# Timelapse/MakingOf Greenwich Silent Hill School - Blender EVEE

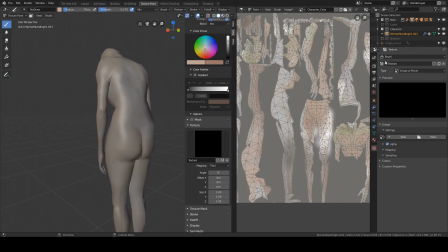(20:31)
I don't want to get caught into details because it's really easy to do so.
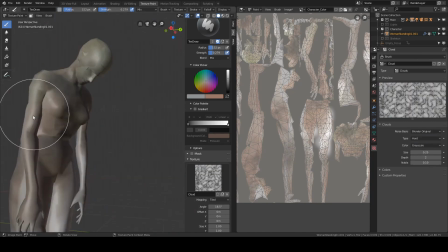(20:35)
I'm using noises, procedural noises, a default one from Blender,
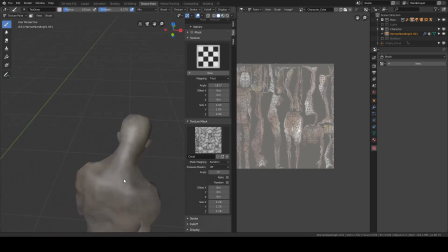(20:42)
and I'm using them as textures and as mask to add randomness and
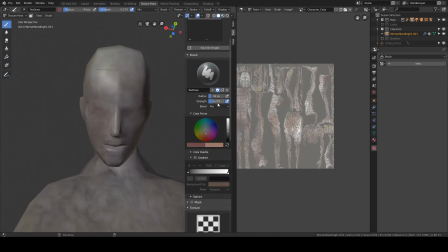(20:47)
more of a organic feel to my creature.
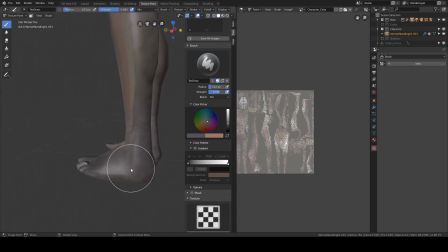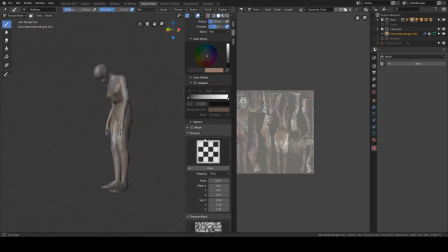Painting a bit more details on the face, but not that much.
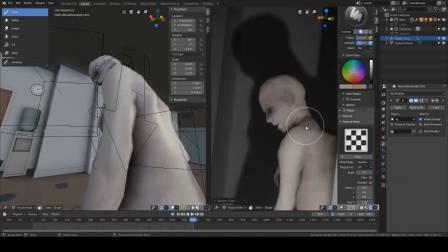(21:05)
Now I'm going back into the camera view and I'm painting the seams, and that's all.
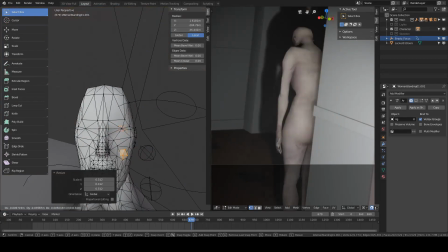(21:11)
I don't mind the other side of the creature because it won't be seen anyway, so nobody cares.
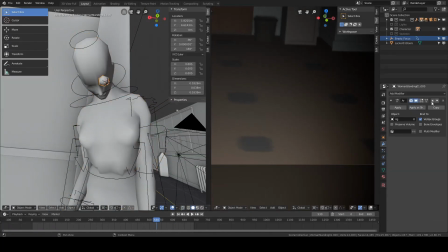(21:20)
I'm trying to block in some kind of an eyeball,
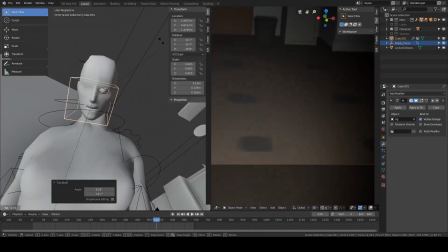(21:24)
but in the end I don't think it was a good purpose for the creature, so I ended up just removing it.
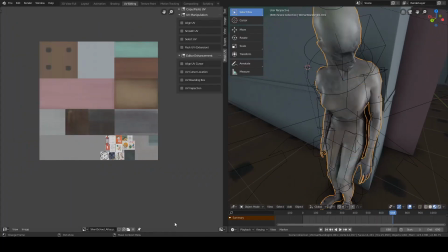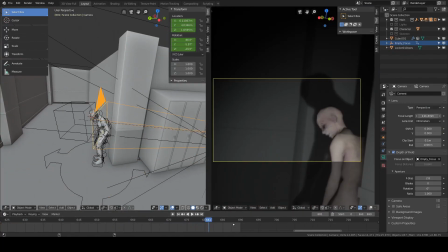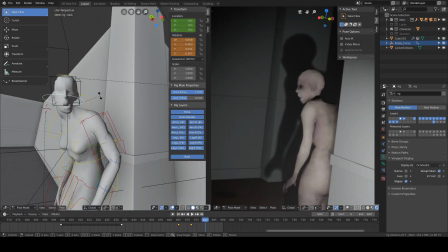(21:47)
I'm refining the poses as I'm going. Yeah, I want to make that face.
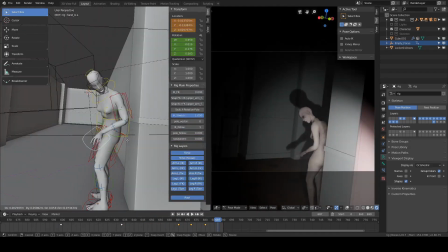(21:51)
I want to see I want the viewer to get a glimpse of the creature and make it look like it is startled to be seen.
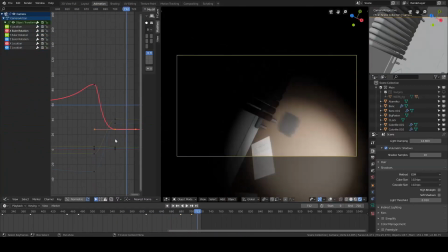(22:02)
And now I'm blocking in with the camera movement a bit of a runaway,
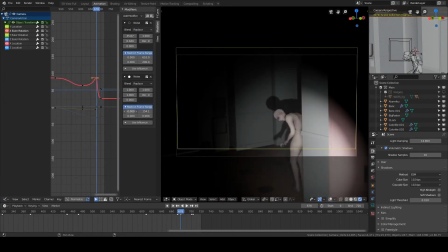(22:08)
like the character is startled and it is afraid, it wants to get out. I didn't plan to make this at first,
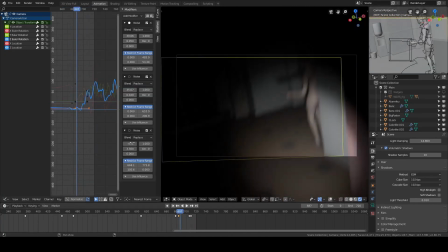(22:16)
but it's just some kind of a happy accident that in the end I thought it would be really cool to have, and it was really fast to do.
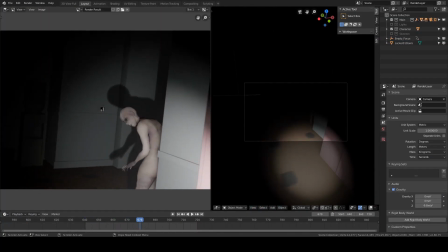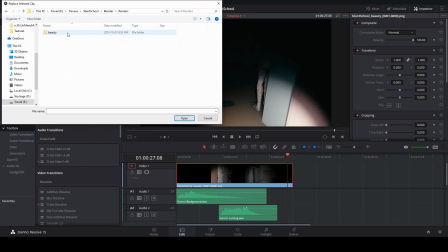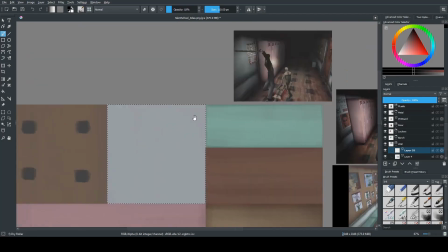(22:38)
Going back into textures, and now I'm adding another pass of details.
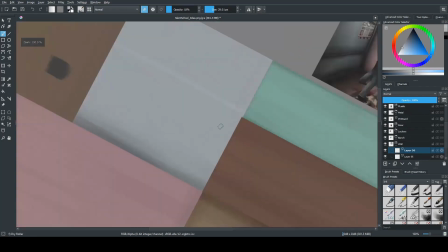(22:43)
Now I'm adding some darker hues and lighter ones.
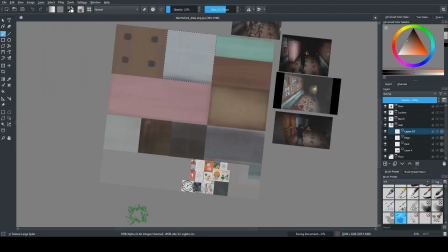(22:46)
Just again, I want to simulate wear and tears, and having some dirt at the bottom of my walls like this.
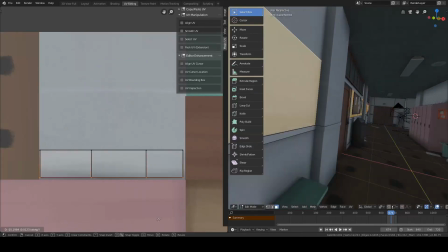(22:54)
So I'm putting some faces at the bottom into the darker shades.
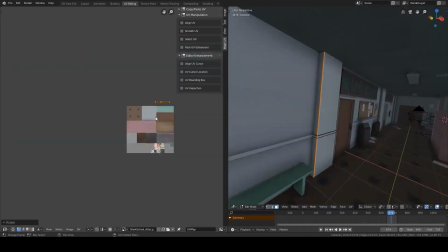(22:59)
That way I can simulate some dirt going on. I'm taking this side of the wall, putting it into the lighter shades.
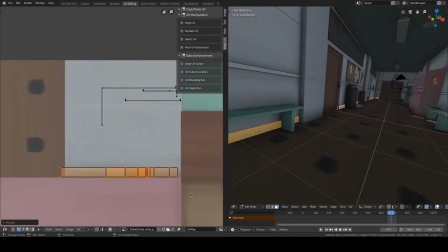(23:07)
Again, I want to simulate that wear.
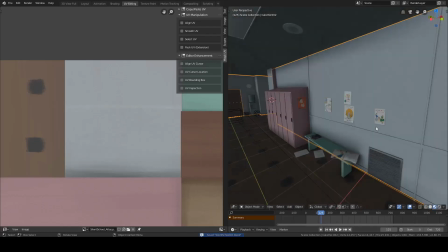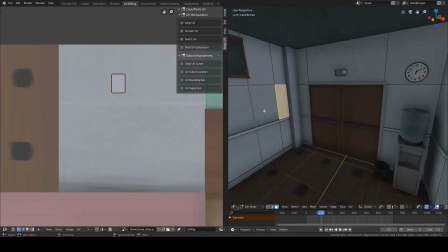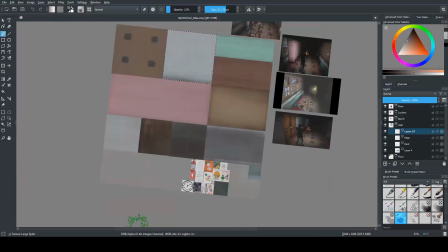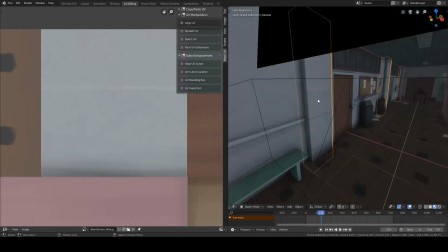(23:25)
I'm refining. Now I can use some more textured brush.
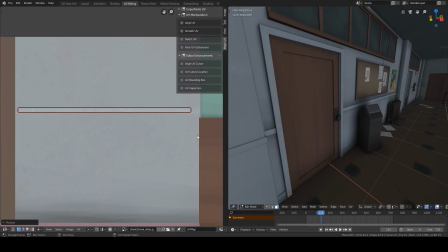(23:30)
Again, all default from Krita, and with that you can get a lot farther.
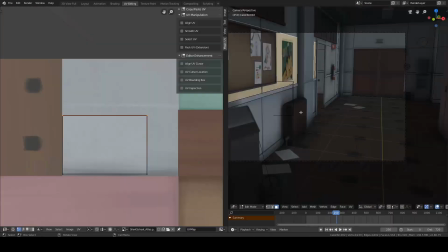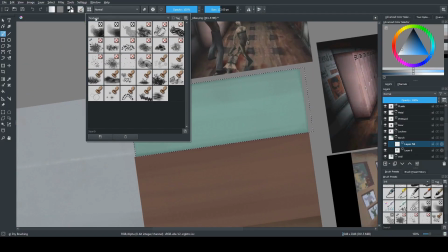(23:46)
From now on, honestly, it's just polishing.
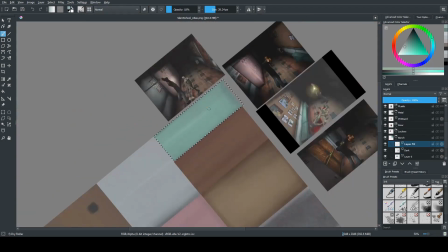(23:51)
Overall, the project as itself is pretty much complete.
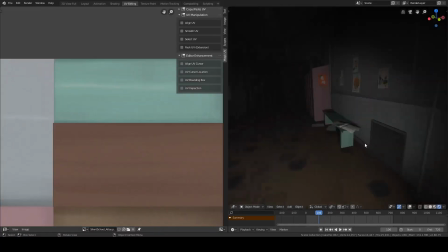(23:56)
Now I'm just adding more polish.
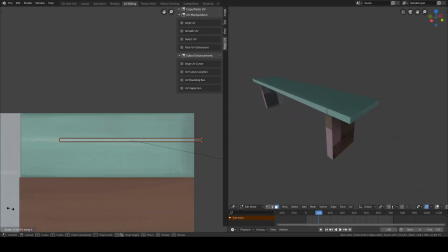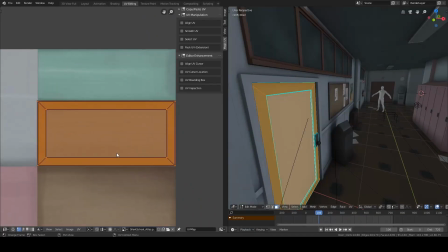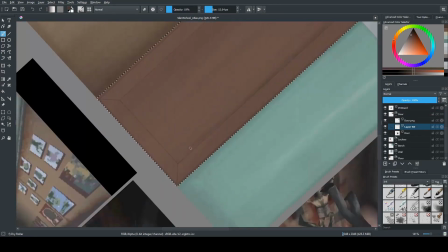(24:12)
For the door, I've exported the UV layout of the shape of the mesh,
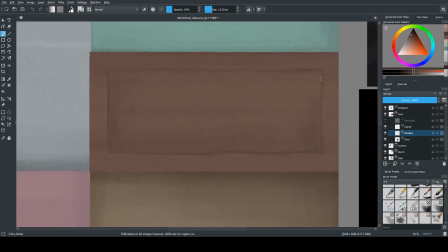(24:18)
so now I can paint over it and make actual door details over it.
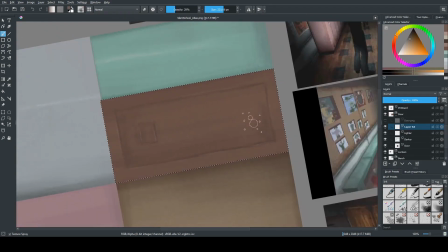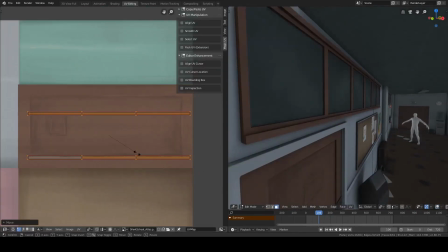(24:30)
Again, being very loose, I don't want to lose any time making details.